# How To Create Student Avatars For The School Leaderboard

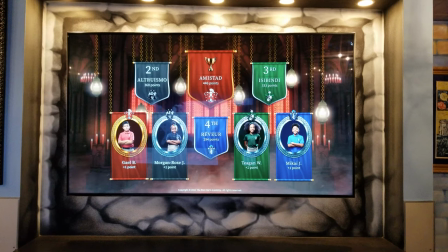4:08 Because of the video looping feature on the kiosk, you know how I said the video will be looping over and over again, we have the option of creating a cool seamless effect where there's seemingly no beginning or end to the video.
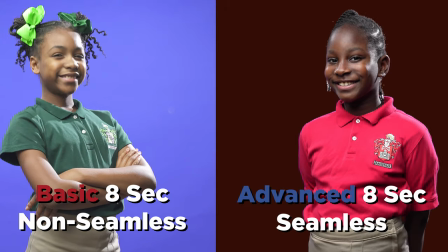4:20 Take a look at these two clips so we can see the differences side by side.
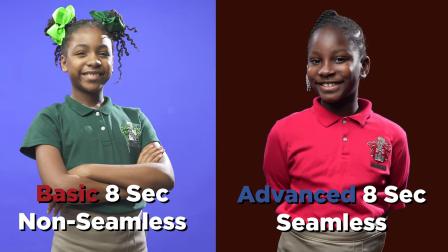4:24 All right, after eight seconds the basic one on the left jumps back to the beginning but the advanced video on the right reverses to the beginning and then at the beginning it reverses to the end and so on and so forth seamless it looks like magic so here's a few pointers on how to achieve that look all we need to record is four seconds of posing instead of eight seconds we'll take that four seconds duplicate it and reverse it to form eight seconds and if you don't follow me it'll make a little bit more sense as i explain it for the movements it's important that the student starts and ends their movement within that four-second time frame. Slow movements look best. Pro tip, I used a metronome app to count out those four seconds and here's a little demonstration of how of what that looks like.
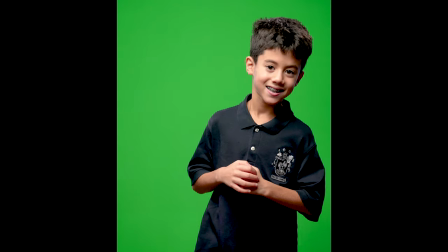5:08 Six, seven, eight, move one, two, three, stop, four, perfect! Got it, that's all.
Make sure that they come to a smooth stop at the end, not abrupt,
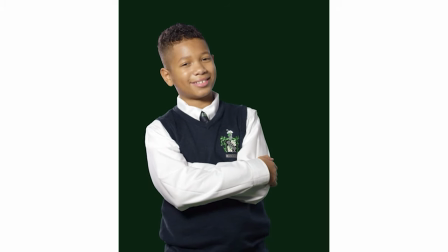5:21 no wiggling or moving past the four count, or else it will look unnatural when it transitions from forward to backwards. All right, so whether you created a basic or advanced video, we need to take the clip into a video editor to adjust it to 480 by 574 and export as an MP4.
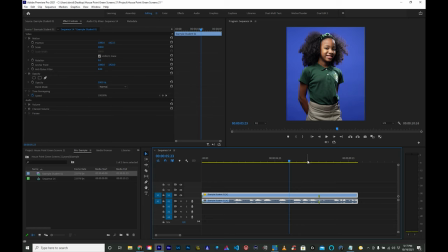5:38 So the basic video, the eight-second video, all you need to do is clip the beginnings and the ends, and you're done.
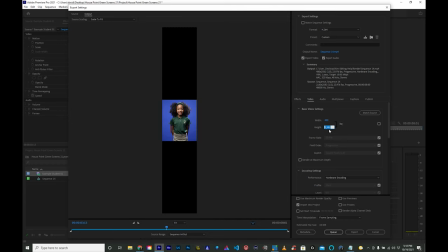5:45 But for the advanced seamless effect, let me give you a closer look at what I'm doing in Premiere Pro.
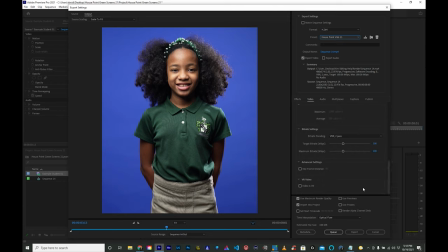5:50 Now I'm using Premiere Pro, but the same general principles apply in editors such as Final Cut Pro or DaVinci Resolve.
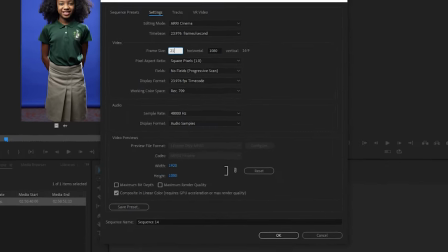5:57 Pro tip, make sure you set your sequence settings to a multiple of 480 by 574 so you can adjust the framing accordingly.
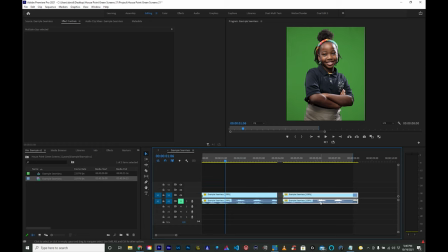6:05 All right, here's the four second clip. Here I'll duplicate it and place it to the side, and here I'll reverse it and make it go backwards.
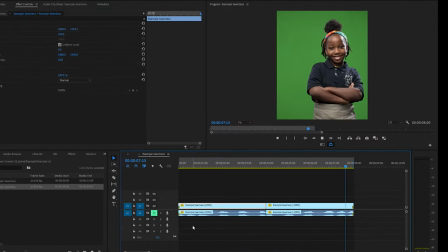6:11 If I loop it, it looks like this. That works, right?
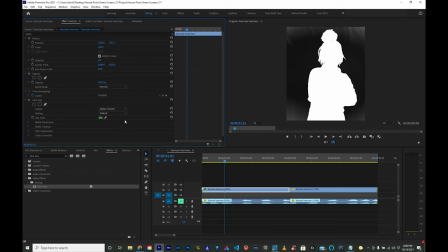6:15 So editors, if you've shot on a green screen or a blue screen here is where you will replace it with the standard house app colors and again here are those numerical values for the background
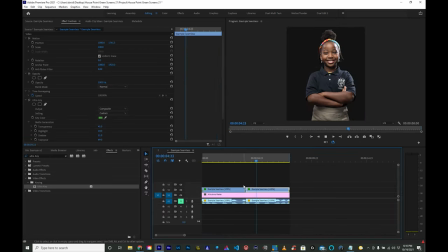6:24 colors which you can also find online at rcahousepoints.com now to export as a 480 by 574 mp4 clip and we are done so thank you for watching and following along i hope you found this video helpful and are fired up and ready to create this magic for your students. And I hope to see you all at the next RCA House Conference.